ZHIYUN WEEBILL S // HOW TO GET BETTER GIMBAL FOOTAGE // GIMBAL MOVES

the shots in this sequence was shot in 60 frames per second using the Weeble S so let's take a look at how I got the shot and what you can do to get shots like this yourself first off we're take a look at the low shot where you can track something low to
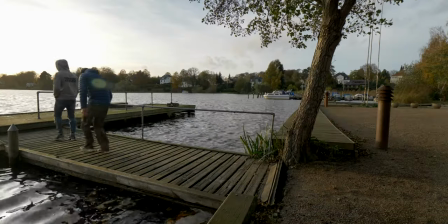[2:03]
the ground it could be a bike feet whatever it is but this makes the
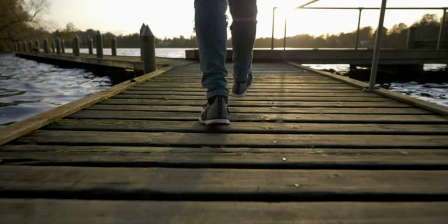[2:08]
ground move super fast and everything just whooshes by down under the gimbal which creates a super cool shot then we have jib shot where you kind of low
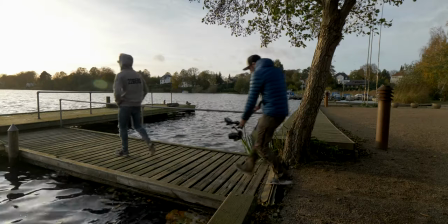[2:18]
you start low and you just raise the gimbal up until
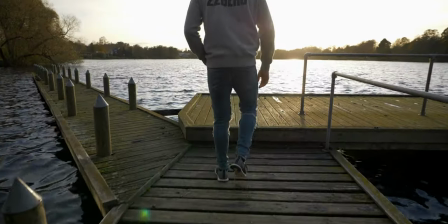[2:23]
you get to chest height to kind of get that jib shot movement as you move the gimbal up. It's a pretty cool shot and it's not that hard to pull off when you have a gimbal. Then we have the follow shot which is pretty easy. All you got to do is take the camera, point it straight at the talent, walk in a straight line,
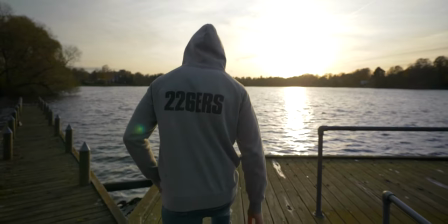[2:43]
shoulder height and you got this cool follow shot of your subject. So that is pretty easy. Then there's the tracking shot from the side. This can be a bit tricky to do. But the best way to do it is to put your gimbal in lock mode, turn it to the side so it's facing the talent. Using a monitor on the gimbal is very key to getting a great shot on this one.
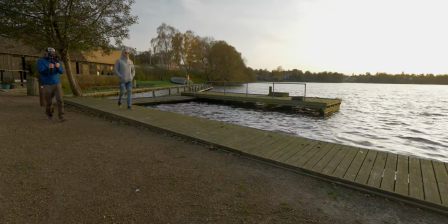[3:10]
Because then you can just look straight on the monitor and walk in a straight line. Point the camera to the side, lock mode, walk forward.
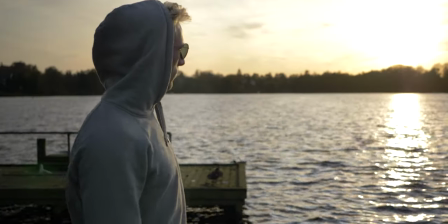[3:17]
So don't have to walk sidewards with the gimbal. But that will give you a lot of unwanted movement in your gimbal. Then there is the parallax shot which I really like where you have your subject like let's say in the middle of the shot and you just
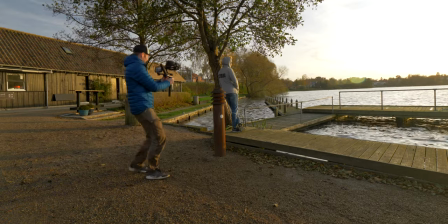[3:32]
move around the gimbal makes the world around it turn opposite the way you are walking.
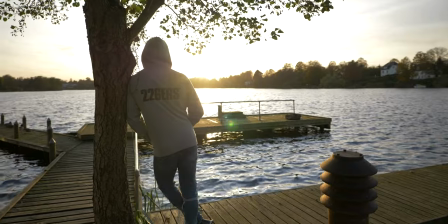[3:40]
As you can see here in this shot we have Oliver standing by this tree and you can see the background is just turning around him and he is just standing there looking very cool. right so one really important thing you have to practice when using a gimbal is the walk you have to
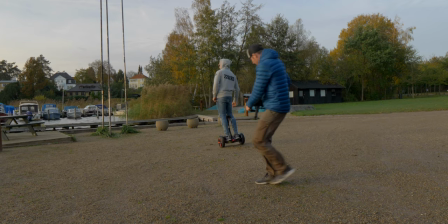[3:57]
walk with your knees bend from heel to toe getting that smooth movement so you don't get that up and down movement that you don't want in your footage as you practice you will get really good at it the best gimbal operators that I see out there is people that are used to using a glide cam or Steadicam because they have practiced this walk to get a steady nice shot with their glide cam.
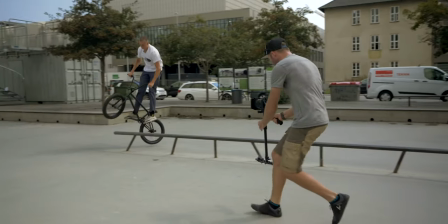[4:23]
So go out practice that and you will master this technique very fast. So another cool little secret it's a great tip that I use often is the Segway Mini Pro.
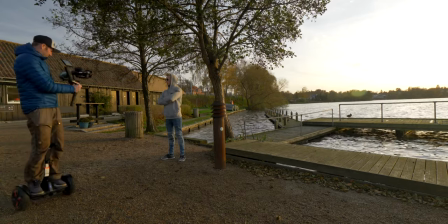[4:33]
This is the coolest trick to get smooth cinematic shot with a level horizon because on the Segway you can stabilize your up and down movement 100% and only focus on getting that good shot. Another thing you also have to do when using gimbal shots is that if you have IBIS or in body stabilization turn that off because that could give you a really weird wobbling effect on your gimbal especially when you use wide lenses. So turn that off then you will get the best results with your gimbal shots. So the next thing is foreground which is pretty cool because that can create some nice
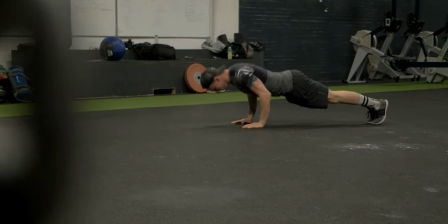[5:15]
depth in your image by using a tree or a fence.
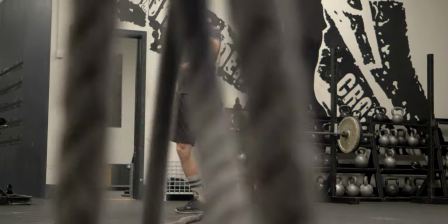[5:22]
It could also be another person that you're moving your gimbal close to that will create a dimension in your image that is pretty cool. So the last thing here is frame rates.